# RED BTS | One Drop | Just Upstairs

I'm Ross, I'm the director of One Drop. And I'm Matt, I'm the cinematographer. And we're here today to talk everything creative and technical around the film.
One Drop is undoubtedly Zander's masterpiece.
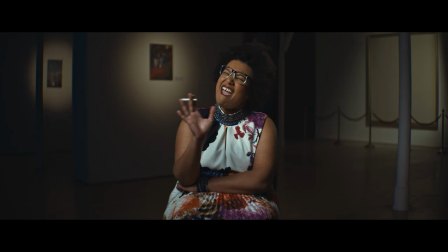His work represents everything and nothing.
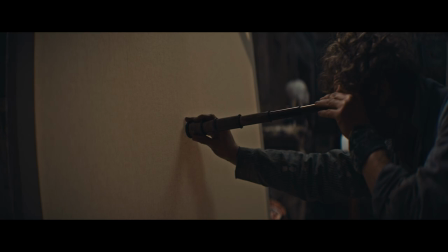8 minutes, you have to finish!
So One Drop is a dark comedy about a tortured artist named Zander who's been commissioned by the Queen of Denmark for her 80th birthday ball.
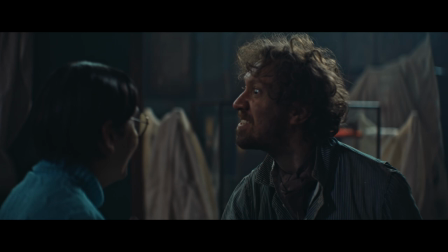Her Majesty has already given you a 2 million euro commission. Return it.
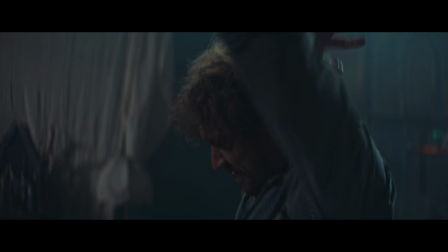Every last cent. But you've already spent it all!
We find ourselves in the 14th hour of the deadline and we
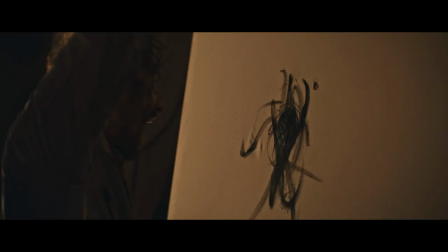slowly see Xander's descent into chaos as he tries to complete his commission.
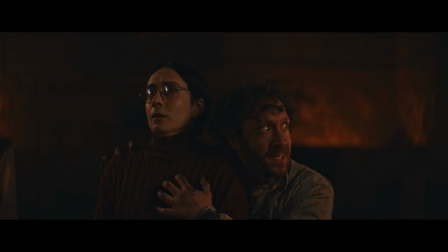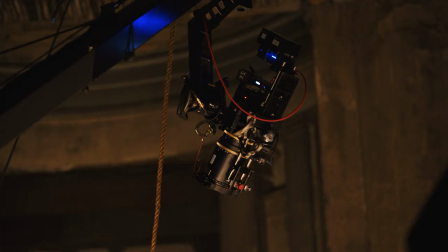So on this film, we used the Red's new camera, the V-RAPTOR 8K. We shot full frame 8K anamorphic, which obviously gave us a huge image to work with.
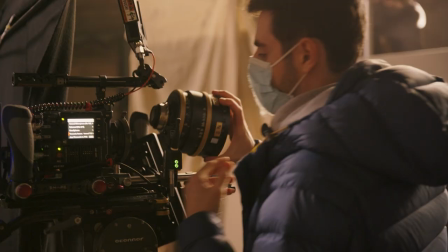The lenses we used were the P&S Technic Technovisions, an incredible combo when we paired them together. As soon as we were working with that camera in the space, I think it worked really well for the story and really well for the script that Ross brought to me to begin with.
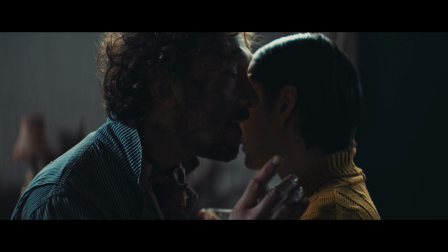You can't milk a peanut.
What was really important to me to start off with was just the ability to kind of have this like 360
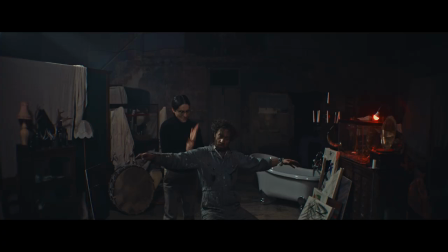set design and kind of lighting design, which would allow our actors, Joe and Ryan, to really use the space and allow them to play with their performances.
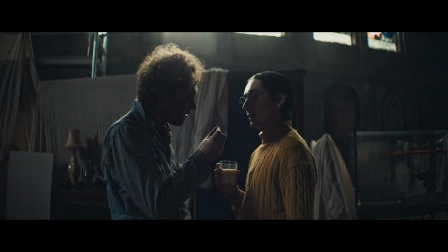Look, I found a peanut.
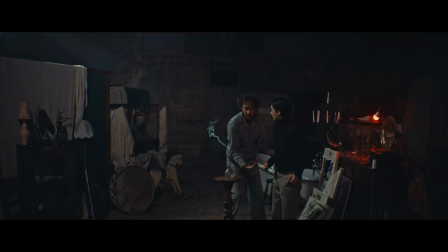Milk it.
We didn't want them hitting marks and having to really think about those elements.
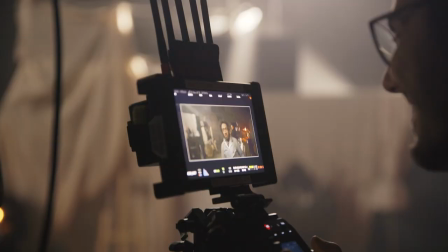And of course there are those elements, but as much as we could, you know, we wanted them to have the freedom to perform, right? Yeah, it was really important that we weren't restricted to having to light every single setup. We had to light the environment to let them play those roles. That was what was gonna sell this film and sell those characters.
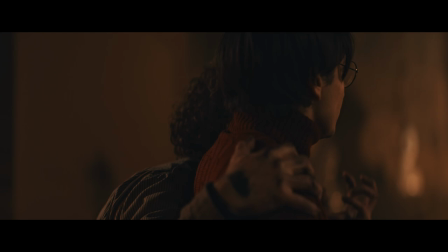And that combined with not having a huge budget for crew, not having a huge budget for lighting fixtures or any sort of modifiers.
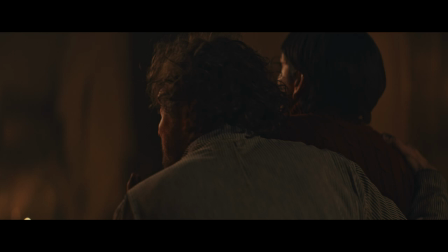Most of our budget went on blacking out that space.
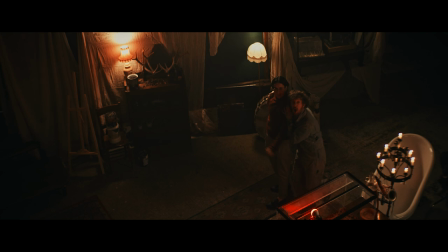We needed a camera that was going to be versatile enough to work in low light environments and work when those actors weren't standing in a key light.
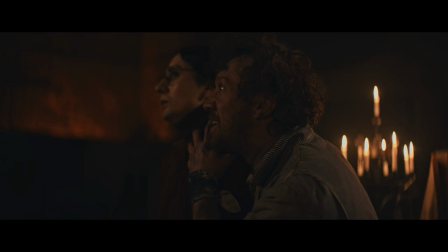Work when we have just practicals and just candlelight maybe in some cases. And the V-RAPTOR does that. Like it performs really well. We didn't have to think twice about, you know, where our actors were landing.
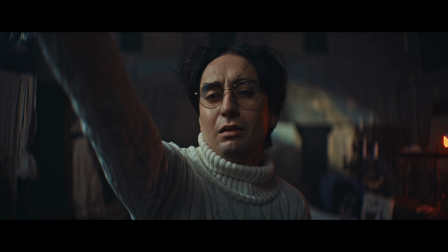We're just kind of letting them do their thing.
What rat?
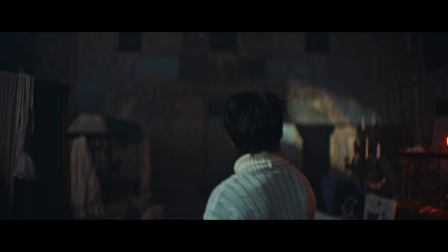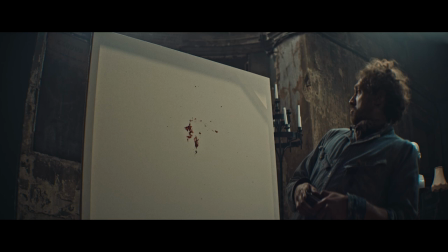I think the colour science of Reds has been amazing for a long time, and I think this camera's no exception. Our colourist, Adam, had so much information to work with, and he could really get creative with the look that we were going for.
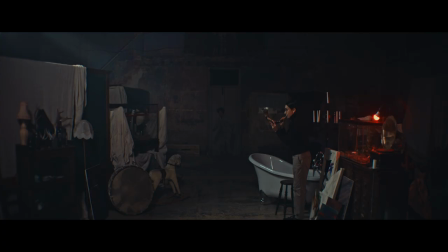That combined with the large image format meant that we could do some really interesting stuff. And I think that shows in the way it looks. This doesn't look like a budget short film. This looks like something that was really considered and properly created. I think a lot of that stems as well, you know, from the the colour science that you say, but also it brought out the tonality of the production design.
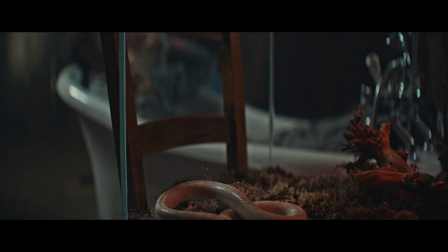We didn't want to stray too far away from the natural like hue of the walls,
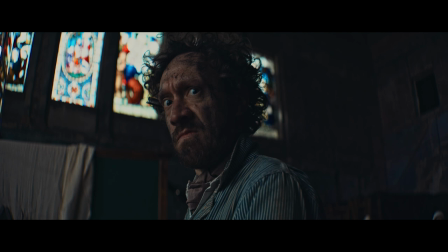you know, in the church. We're in this kind of decrepit setting that has really rich mahogany tones and browns and reds in it. And then also at the same time, you've got the stained glass windows, which were in some shots, and they've got the really rich greens and blues. So all that was considered within the production design, and I think the camera just allowed us to really pick and choose those colours that we wanted to pop.